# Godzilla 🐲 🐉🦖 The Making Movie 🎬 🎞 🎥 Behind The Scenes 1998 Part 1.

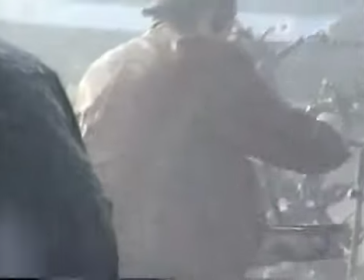i tried to give it a little feeling that you know if you're a biologist and you've studied worms for years that if a enormous lizard came along it would probably be like that's a good day in the biology lab this animal is much too big to be some kind of lost dinosaur well
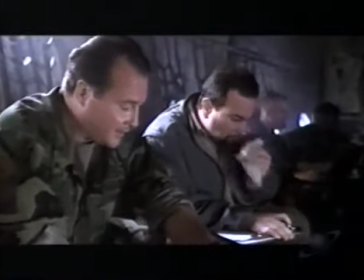don't tell me what it is and tell me what the hell it is what about the traces of radiation
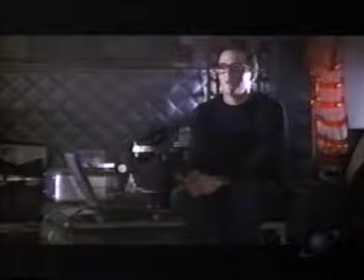the radiation isn't an anomaly it's the clue the original 1954 godzilla released
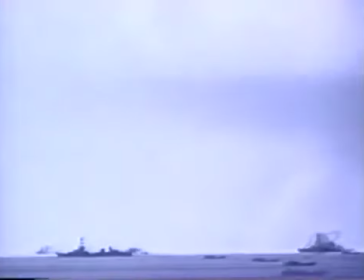in japan was meant as a strong warning against the effects of nuclear testing if you do constantly bombard nature with something of this magnitude eventually mother nature will put her foot down and that foot belonged to godzilla it was first sighted off
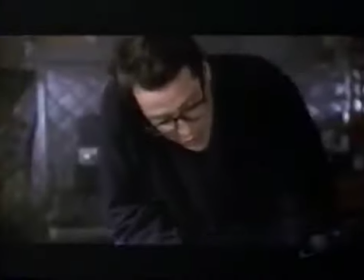of the french polynesian pacific right that area has been exposed to dozens of nuclear tests over the past 30 years.
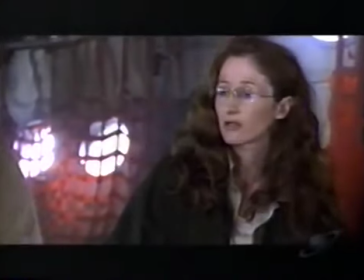Uh-huh, hence the radiation. No, more than that.
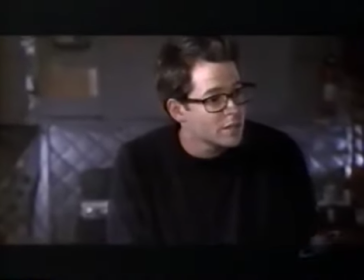I believe that this is a mutated aberration, a hybrid caused by the fallout on these islands.
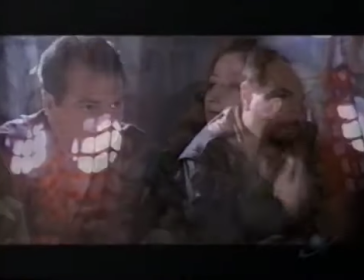Uh-huh, like your earthworms? Yes, yes.
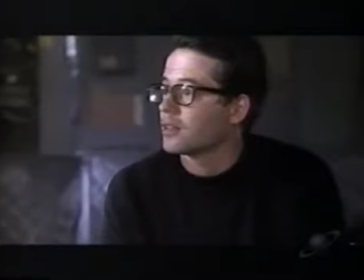We're looking at a completely incipient creature, the dawn of a new species, the first of its kind.
Nick wants to stop him, but he has some sympathy toward him because he really does view him as an animal not as a villain and not
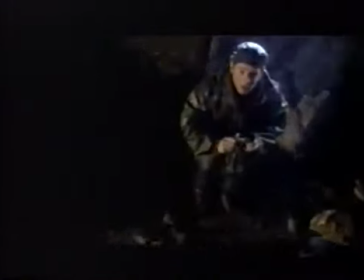as somebody plotting anything he's like a fish out of the sea an essence of adventure
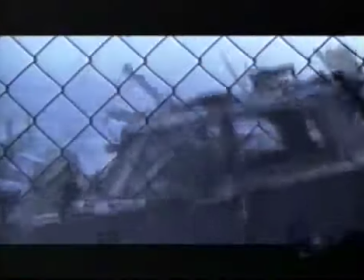the new Godzilla bears almost no resemblance to its earlier predecessor
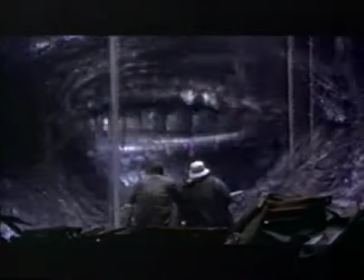it has to be 100% believable you look into these eyes
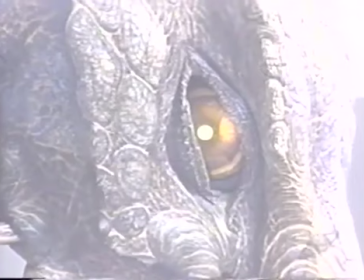and you believe there is a living animal and and it's thinking,
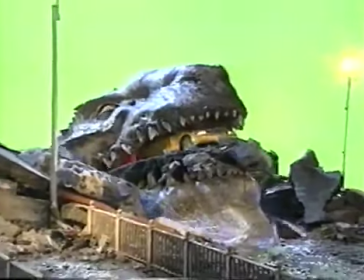and it knows what it's doing. And I wanted those eyes to look very, very intense.
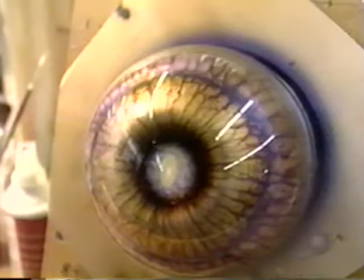So for that, I decided to have the pupil inside the eye to not be black like most of the animals or humans, but make it white.
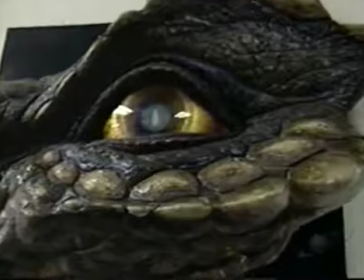It's more like it's got lava inside. It's like a creature of fire.
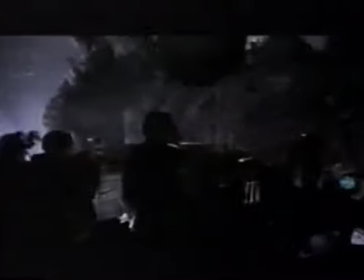We actually looked at some footage from alligators, and we found out that the jaw really only has this one hinge.
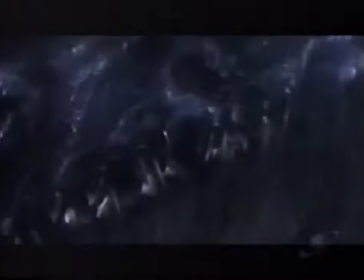It's a really simple mechanism. So this was applied to the creature.
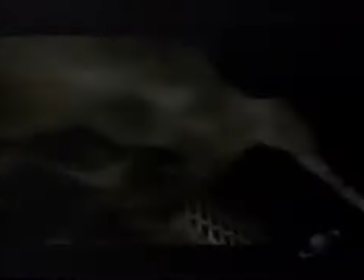How does the food bend when the creature takes off?
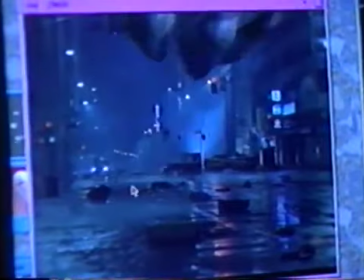I went and studied some of the ostriches because those are the biggest birds and see how they fit while actually bending when the food would take off on the ground.
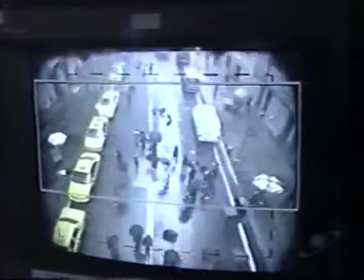We always pretend that we see Godzilla in the frame. That's part of the whole magic of making a movie. Stay with us, okay? because there's more Godzilla attacks, special effects secrets revealed here on the Sci-Fi Channel.
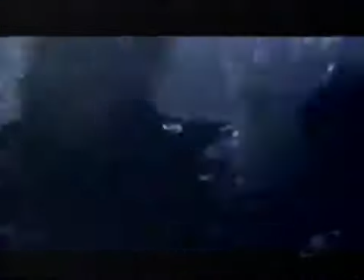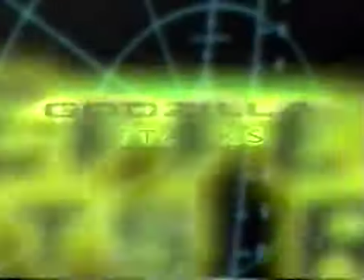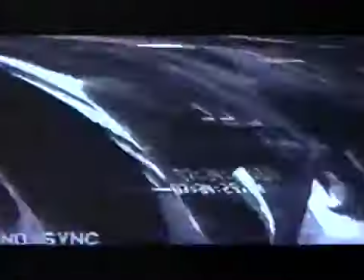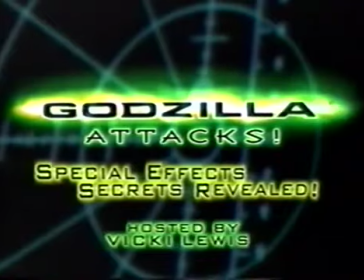The sheer size of Godzilla made it a massive endeavor for cast and crew.
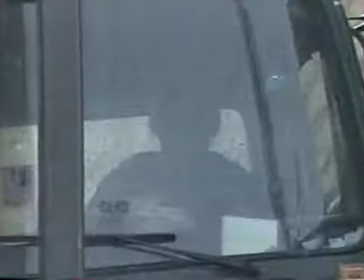Roland said, I'm going to shoot the film as though Godzilla were a real actor on my set. And he said to Volker and the special effects people, you guys have to figure out how to get him in the picture.
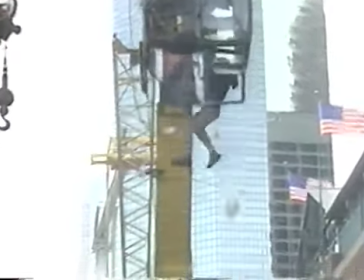Because I'm going to shoot him with a handheld camera, I'm going to shoot it with a steadicam, I'm going to shoot it from helicopters. I'm not going to use motion-controlled cameras.
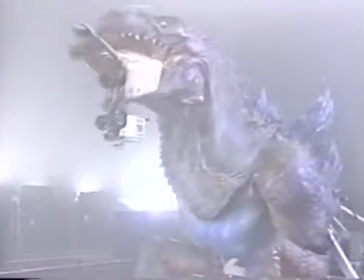And by doing so, he makes the film feel much more real because it's shot the way you would really shoot it.
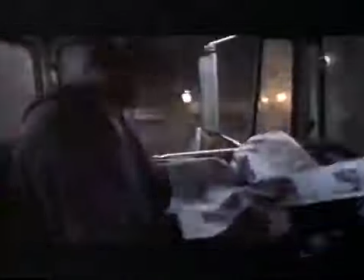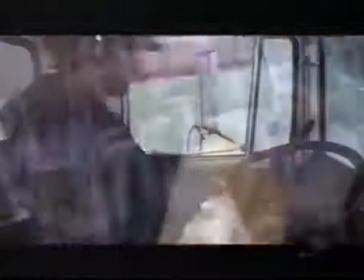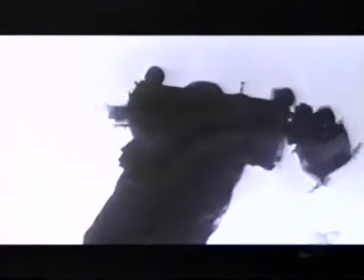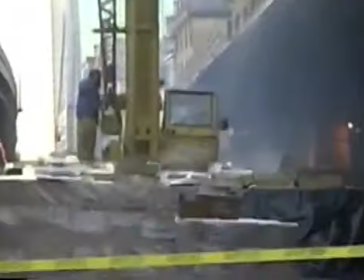What made this more interesting than your basic high fall was that we actually have the cameras inside the rig,
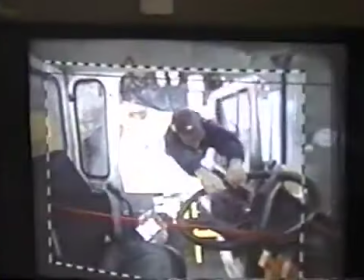which you'll see back here, which gives you the element of shooting through the windows and giving you the height element,
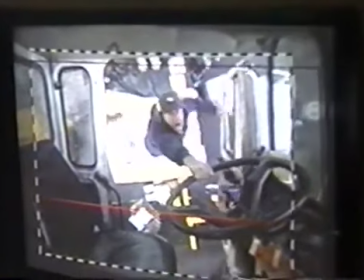which is a little bit different perspective than you normally see from a regular high fall.